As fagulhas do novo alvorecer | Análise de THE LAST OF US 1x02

Quem tratar essa criança como um ser indefeso Vai acabar se surpreendendo Na cena do hotel,
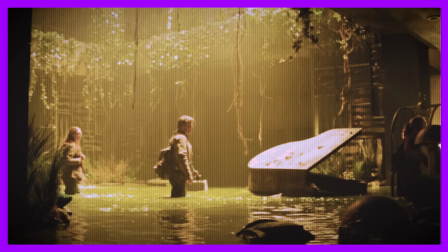[3:29]
ela demonstra saber o que é aquilo Mas apenas através dos livros Ela não faz ideia de qual a profundidade do saguão,
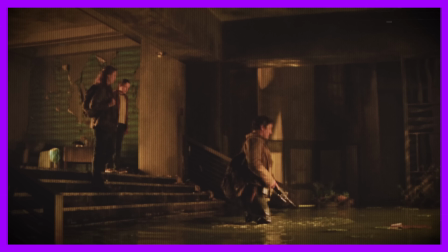[3:35]
por exemplo Ela é essa união de naturezas Uma infantil e uma experimentada na dor Tess não comete o erro de achar que ela é apenas uma
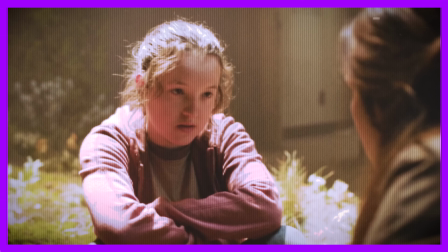[3:42]
criança Mesmo sabendo que ela é também uma criança Tess olha pra ela e diz Eu vou falar com você como se você fosse uma adulta É bom
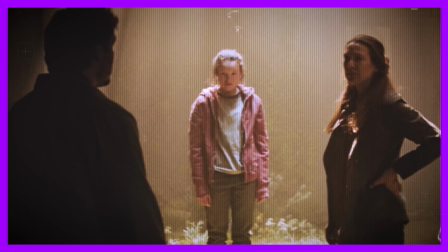[3:48]
mesmo Nessa cena, a gente tem uma Ellie iluminada e em pé Tess está quase de joelhos Abaixo dela, tomando pra si uma fagulha de esperança Ela se apresenta como uma devota Daquela
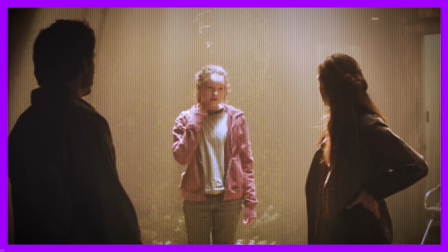[3:59]
mensagem de salvação O que se manifesta mais claramente no fim do episódio Joel tá no escuro Também em pé,
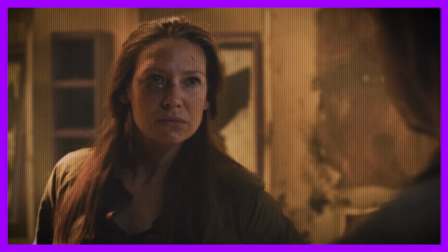[4:05]
em oposição Eles são luz e trevas É uma semiótica de profunda cultura Joel não compartilha da visão de Tess Aquilo é tudo uma
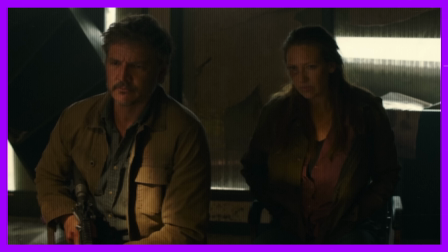[4:13]
loucura Eles tinham que voltar pra zona de quarentena Quando Ellie revela que ela é a chave pra uma vacina O Joel resmunga que já ouviu tudo isso antes Nós já
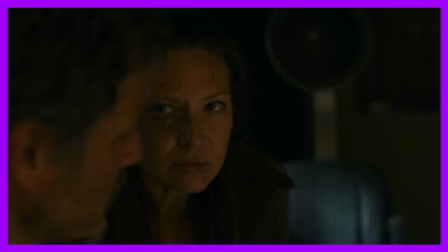[4:20]
ouvimos isso um milhão de vezes Vacinas, curas milagrosas Nada disso funciona O que sobra então, depois de perdermos tudo E algo se apresenta como um tipo de esperança Pro Joel só sobra desconfiança e rejeição Tess então tá quase ajoelhada Decidindo se ela ouve uma Ellie na luz Ou um Joel nas trevas Colocarei diante de ti o bem e o mal Escolho o bem, pois, diz o texto Shudai Ao escolherem seguir em frente com o plano de entregar Ellie aos vagalumes
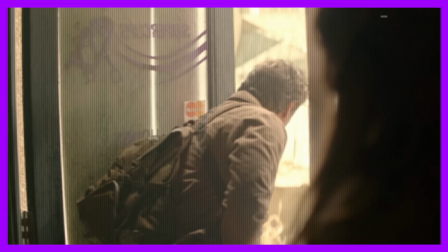[4:46]
Finalmente os três se iluminam É a primeira vez que Ellie verá o mundo externo à luz do dia É horrivelmente lindo.
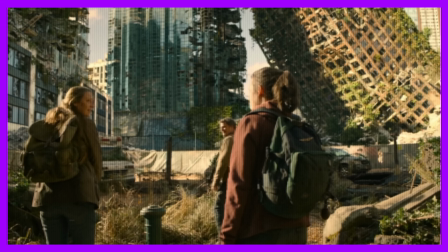[4:52]
Ellie se sente encantada com aquele mundo em ruínas. Enquanto Joel vê ali apenas os cacos de tudo o que a vida já foi.
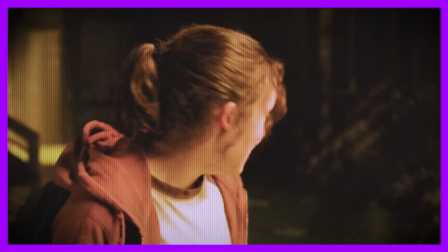[4:58]
Ela tem um olhar novo pra aquele mundo. Ela entra na água lodosa do hotel e acha aquilo o máximo.
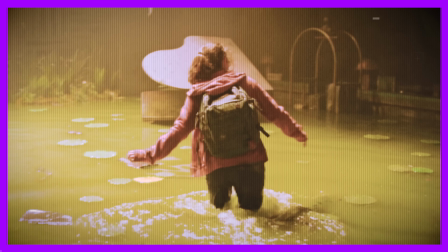[5:03]
Ellie foi mordida porque entrou em um antigo shopping que tava lacrado e que ninguém nunca deveria entrar. Ela queria conhecer como era, ela disse. Ela representa o olhar novo e até inocente por um mundo de perigo e destruição. Ainda que os prédios caídos mostrassem a derrocada da civilização,
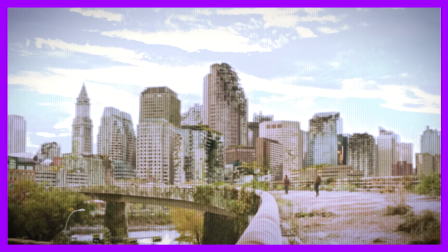[5:17]
As cores quentes do sol se combinando com o verde dos musgos que cresciam por entre os
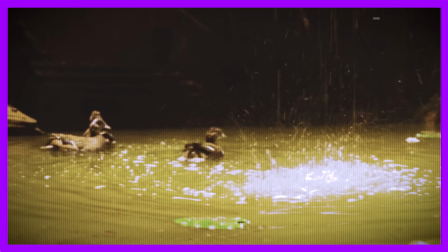[5:22]
prédios Mostravam a paisagem que causa deslumbramento Mas isso não dura muito Logo em seguida,
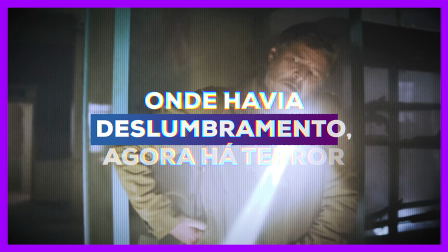[5:28]
quando perseguidos pelos infectados Onde havia deslumbramento, agora a terror Os monstros tentam devorá-los E isso começa a dar uma nova percepção de vida pra ele Dessa vez,
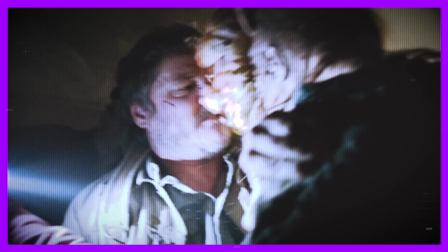[5:37]
era diferente de quando ela foi mordida Ela confessa que foi atacada antes, mas não foi daquele jeito Depois disso, quando estão a sós nos destroços do prédio Nós vemos Joel, ainda taciturno.
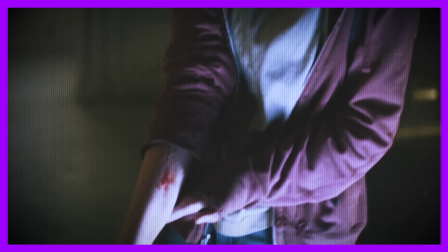[5:47]
No enquadramento, seu lado da tela é mais escuro quando comparado ao de Ellie.
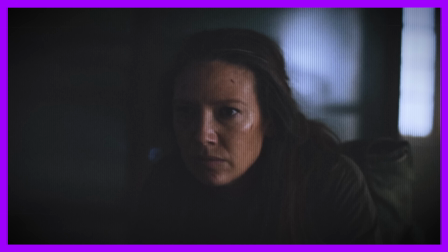[5:51]
O raio de sol que entra pelas frestras dos destroços ilumina Ellie, e só secundariamente Joel. Ele ainda não encontrou a luz que precisa. A perda da filha ainda arrancou muito de quem ele é. Como o Tess disse, você pode ser imune, mas isso não te impede de ser dilacerada.
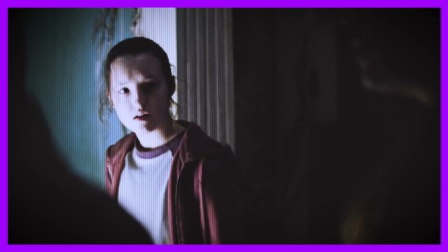[6:05]
Ellie ainda poderia perecer naquele mundo, e com ela toda a esperança. Ellie é imune ao vírus, mas ainda existem muitos perigos a se temer nessa vida.
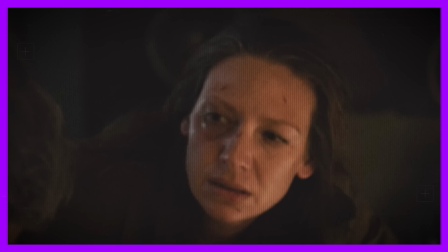[6:13]
Pouco antes, quando Joel se senta e olha a mão ferida Tess pergunta, quebrou?
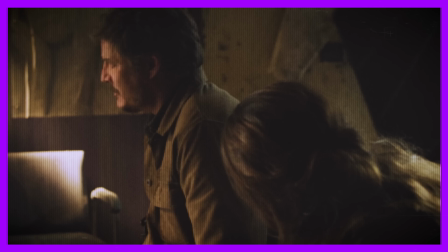[6:17]
E Joel responde, só um fiapo Isso vai curar rápido E sim,
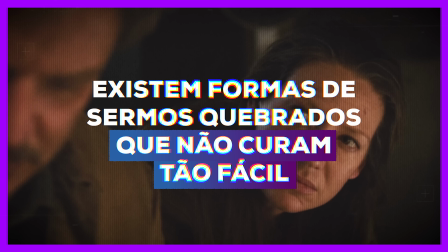[6:21]
feridas na pele cicatrizam Mas existem formas de sermos quebrados que não curam tão fácil 20 anos depois, Joel ainda está quebrado Ellie não é imune a ser despedaçada por dentro Eles tentam uma conversa que é um tanto quanto constrangedora Ellie começa
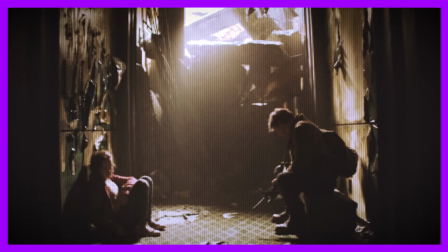[6:34]
a fazer perguntas pessoais para Joel Que logo se esquiva Então ela pergunta, infectados vivem muito?
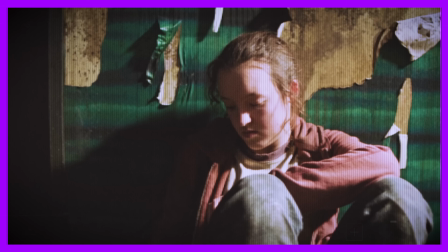[6:39]
A resposta de Joel é mais profunda do que a gente pode ver à primeira vista. Alguns duram um mês ou dois, mas outros estão por aí há 20 anos. Joel não tá falando só dos infectados pelo fungo, mas de si mesmo. Há 20 anos ele foi infectado não por um fungo que tomou conta do seu corpo, mas pelo luto, pela desesperança, pela escuridão causada pela perda da filha e que se alastrou no seu interior e maculou toda a sua humanidade.
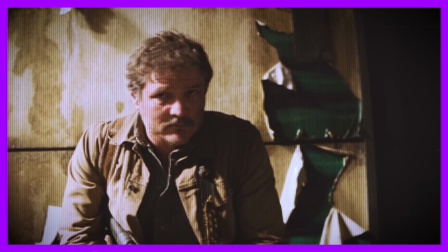[7:01]
Então, a Ellie pergunta, é difícil matá-los sabendo que eles já foram pessoas? Sim, às vezes é.
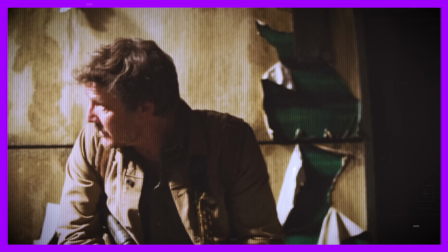[7:07]
Os infectados já foram o pai de alguém, a filha de alguém, a noiva de alguém, o amigo de alguém. Eles já foram alguém, mas não são mais. Analogamente, Joel já foi alguém, mas não é mais tão alguém assim. O quanto é preciso para nos tornar menos que humanos?
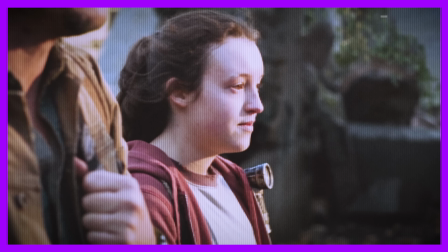[7:19]
Talvez não precise de um fungo que controle o nosso sistema nervoso, mas uma circunstância da vida que dilacere a nossa alma. Esse tipo de ferida não cura rápido, Joel. É o tipo de ferida que fica por muito tempo. Bom, muita correria, muita luta, infectados e uma sobrevivência dolorosa.